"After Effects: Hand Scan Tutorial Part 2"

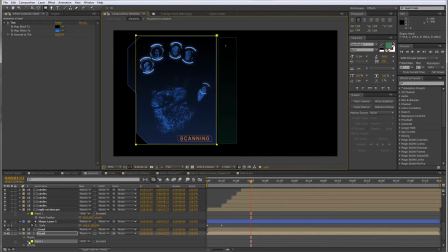(12:24)
And at 1.5 seconds, this is where the last keyframe is going to be. So if I press keyframe on the mask path, go back to 0.5 seconds. And I just want to make this smaller, basically to the left here.
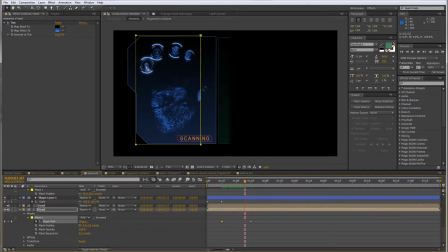(12:41)
So this wipes in the same direction as the circular elements, which sort of, you know, scan the fingertips. I want to feather this by, say, 50. So we have that nice soft edge.
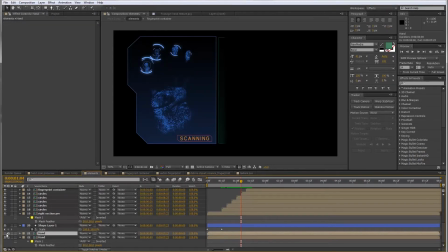(12:57)
Then I want to basically copy that mask, go to the layer with the white hand, and paste it here too. So if I paste it, now they appear at the same time. But on this second layer, I want to press U to bring up the keyframing.
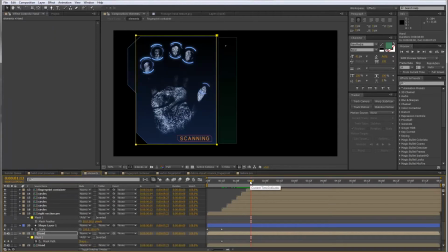(13:17)
Go to the last keyframe, and I just want to pull the other side of the mask to pass where the last finger is here. So something like here should be fine. And when I do that, now we have sort of this white strip ahead of the rest of the reveal.
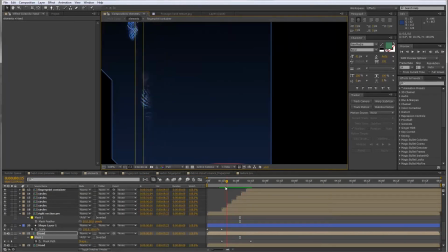(13:37)
And that just looks more interesting than just a straight up wipe effect.
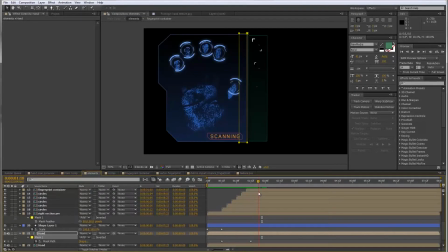(13:42)
And that's it. That is all of the animation done for all of the different elements. A suggestion I could make at this point to just randomize this a bit more is to,
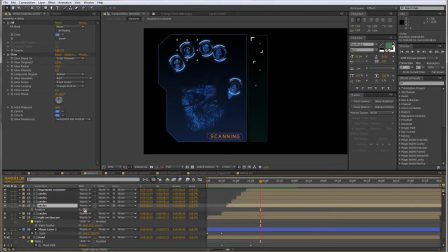(13:59)
for example, go to each of the circle comps here and just rotate it slightly, each one by a different amount, just so that the starting point of each circle is different, so they don't all just line up and rotate exactly the same.
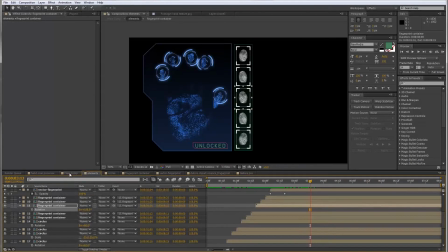(14:18)
Okay, so let's now go back to the main comp just to see what we have.
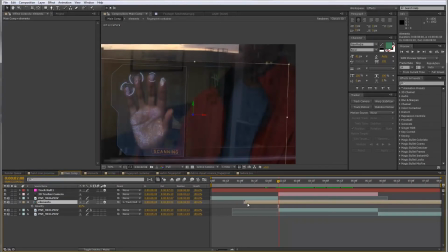(14:23)
You can see I need to line up the endpoint of this to where my camera starts, which is at 2 seconds and 8 frames. And now it looks like this.
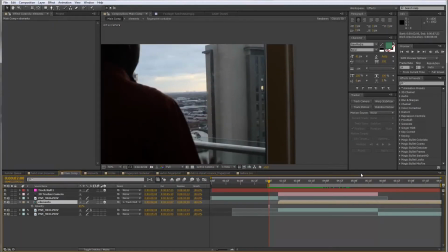(14:36)
Let me just do a quick RAM preview for that.
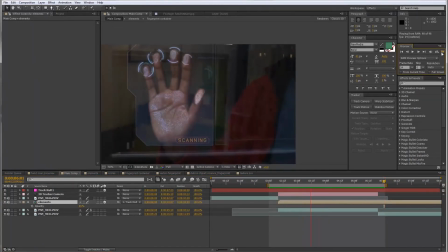So pretty cool. As soon as the 3D camera disappears, this just ends up floating awkwardly in front of my hand here.
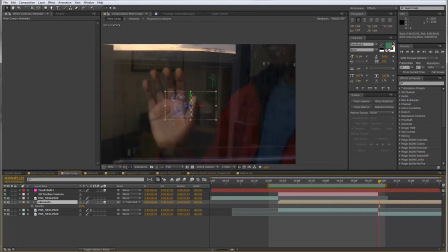(14:57)
So let me actually animate this out before that happens. at this point in time, I'm going to set the opacity to 0. Go back 2 frames, set it to 100.
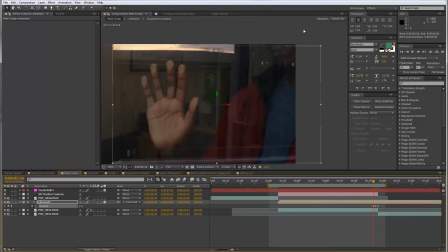(15:13)
Go back another 2 frames, set it to 0. And then another 2 back up to 100.
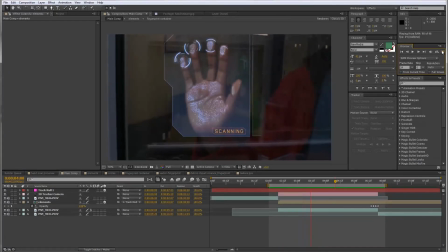(15:22)
And just another run preview, and now you can see that everything works.
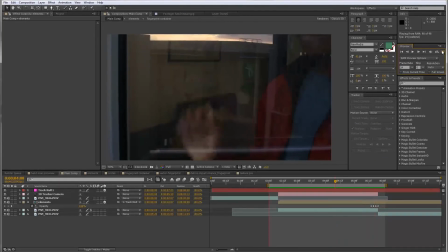(15:26)
Everything is tracked correctly, and this animates in very nicely, and animates away with no problems. I'm going to do just a small amount of blending here.
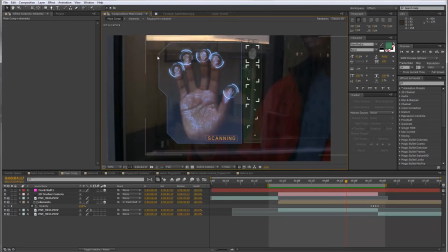(15:42)
Two things: I need to do some color grading. We'll do that last.
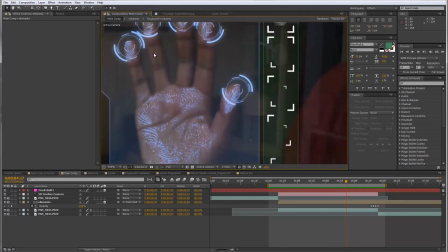(15:47)
But also, if you look at this,
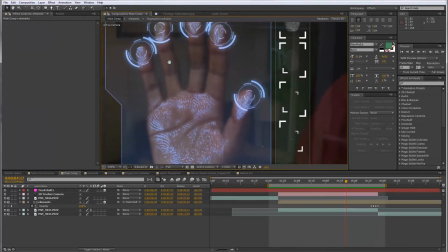(15:51)
the graphic elements here are very, very sharp compared to the footage.
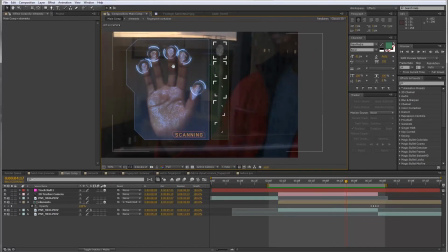(15:57)
If you remember, I told you that my footage wasn't that sharp because the person filming did not set the focus point correctly.
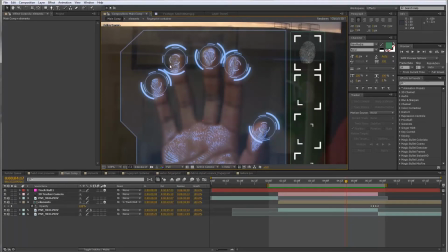(16:08)
And so really, I should try and match the level of sharpness on my graphics as I have on my actual footage.
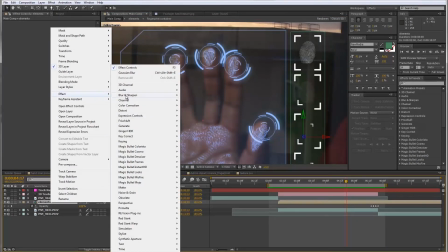(16:16)
So if I go to the layer, I want to go to Effect, Blur and Sharpen, and let's have Gaussian Blur.
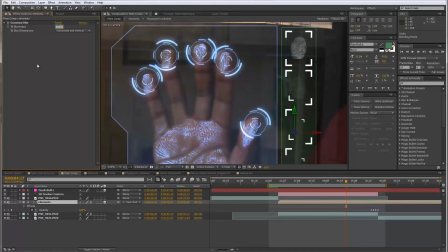(16:24)
And here, I just want to set the blurriness to something like maybe 3.